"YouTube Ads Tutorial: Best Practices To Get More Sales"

E-commerce entrepreneurs, are you currently running YouTube ads and not seeing the best results? Well, look no further. In this video, I'm going to show you the exact strategies I use for my YouTube ads clients to scale their campaigns.
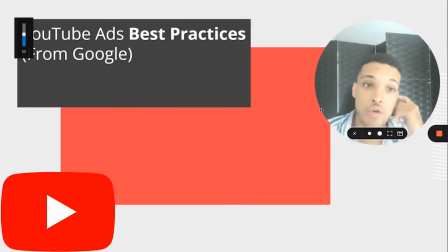0:14 All right, so I'm going to get started with YouTube ads best practice from Google themselves.
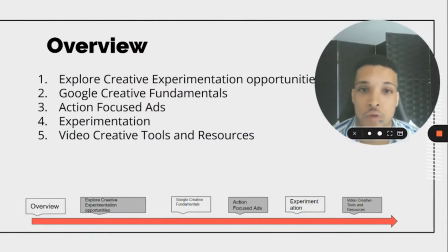0:19 So in this video presentation, I'm going to be going over exploring creative experiment opportunities, Google creative fundamentals, action-focused ads so you can drive more sales, experimentation, and then the different creative tools and resources that you can use within the Google suite.
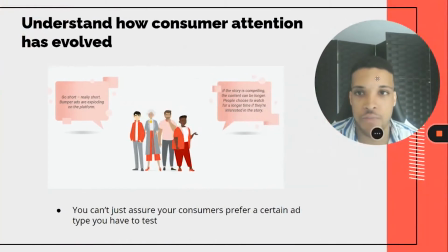0:36 So now into exploring creative experimentation opportunities. So first you have to understand, like, customers nowadays, they really consume on a different level where you can't really build up to your ad.
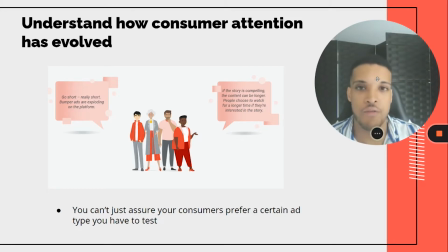0:50 You have to essentially start off strong and have different peaks and valleys to keep them engaged the whole entire time. And often people will have the conversation of like, okay, people only like bumper ads or short ads. Or if you have a very long video ad, you can sell higher ticket because it's more compelling. Either can work.
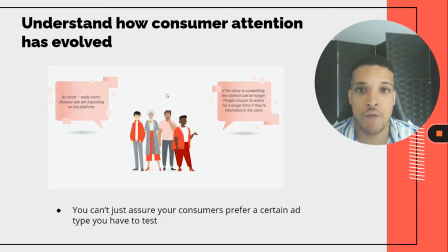1:09 It just depends on who your audience is. So you have to just understand who your customer or consumer is.
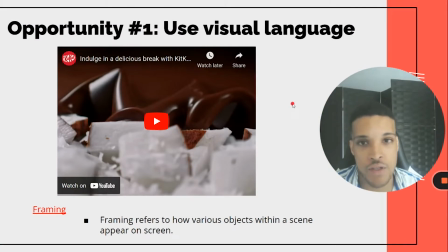1:14 So here I have an example of using visual language as the first opportunity to really connect with your customers here. And this was done by KitKat.
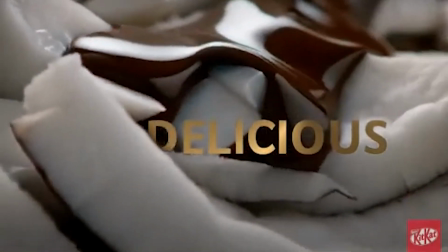1:26 Indulge in rich caramelized hazelnut, delicious coconut, and smooth double chocolate.
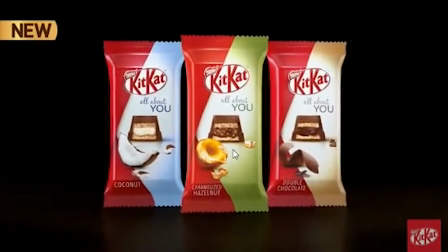1:34 Break from the ordinary with the new Kit Kat All About You.
Yeah, so this is the first opportunity, which is essentially framing.
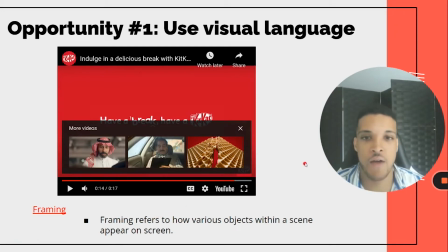1:43 So this shows how there's like various images that show up on screen. The framing is very tight, so it's not very broad out.
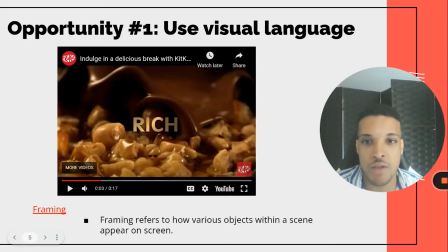1:52 You can see in the beginning, it's very close, and you can like see every texture of the actual product. So this is something that can be done in post-production to really frame your shots more tightly and keep people more engaged. If that's what your target audience likes. Opportunity number 2 is pacing.
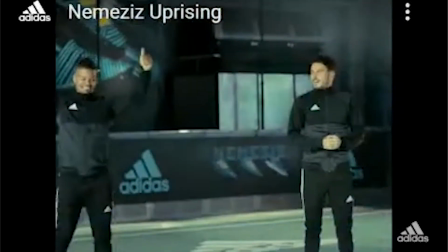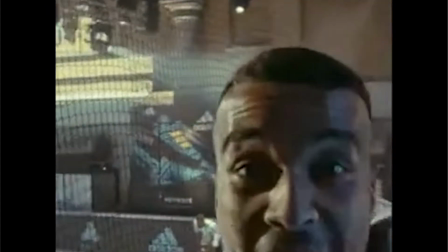2:18 Come on!
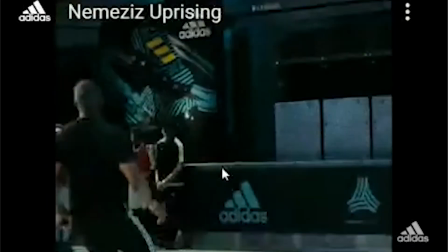2:27 Bangles on the rhythm, yes.
Yes, you get the idea.
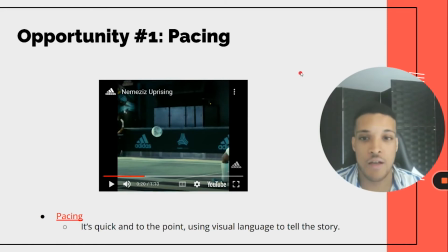2:32 This is very quick to the point, visual language to really tell a story of people essentially engaging in a soccer match. Keeping the tempo very quick. It's not starting off slow. It's emerging like in the action, and that has different jump cuts up and down.
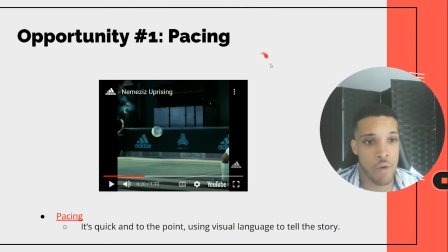2:48 So this is another editing tactic you can use to have more engaging video ads. Next, we have supers.
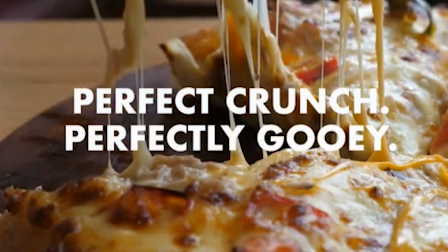2:55 Perfect crunch, perfectly gooey. Dr. Fork.
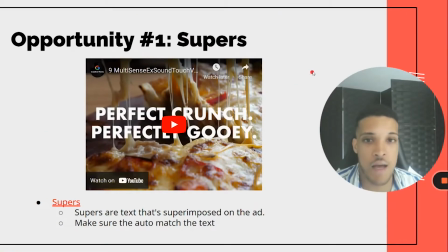2:59 So this type of editing style is really good when you want to really have voiceover in a very superimposed way so that people can really understand, get the message that you're trying to go across. And this is great for bumper ads, like in this example.
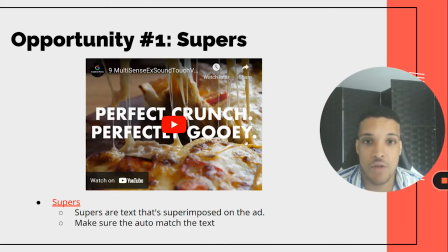3:20 You want the audio to obviously match the text, so you want to make sure your post editing is very on point with that.
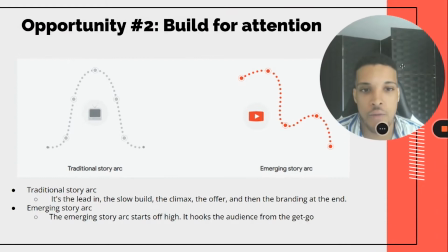3:27 So essentially, like I've been mentioning here, that we have 2 different types of story arcs. There's a traditional story arc where it's like starting off slower, building up, having the peak, and then dropping down. And this is good for like TV or books. But nowadays,
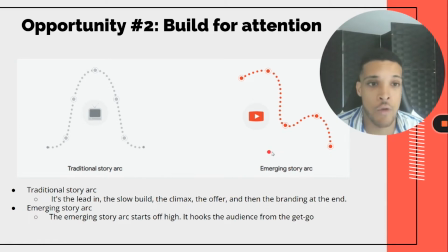3:42 people won't even pay attention to YouTube or any short form or long form video on the internet unless it has an emerging story arc where it starts off strong, has a bigger peak, valley, unexpected peak, and then drop. So you want to focus or re-edit if you have TV creative,
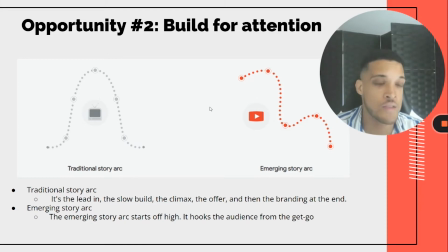4:00 or if you have any other type of creative, repurpose it or create it specifically for YouTube so it has an emerging story arc.
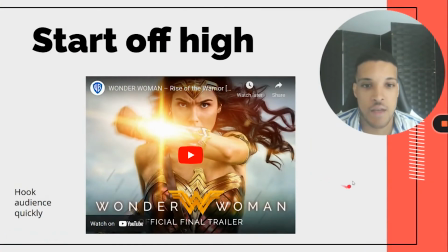4:06 And here is an example of emerging story arc.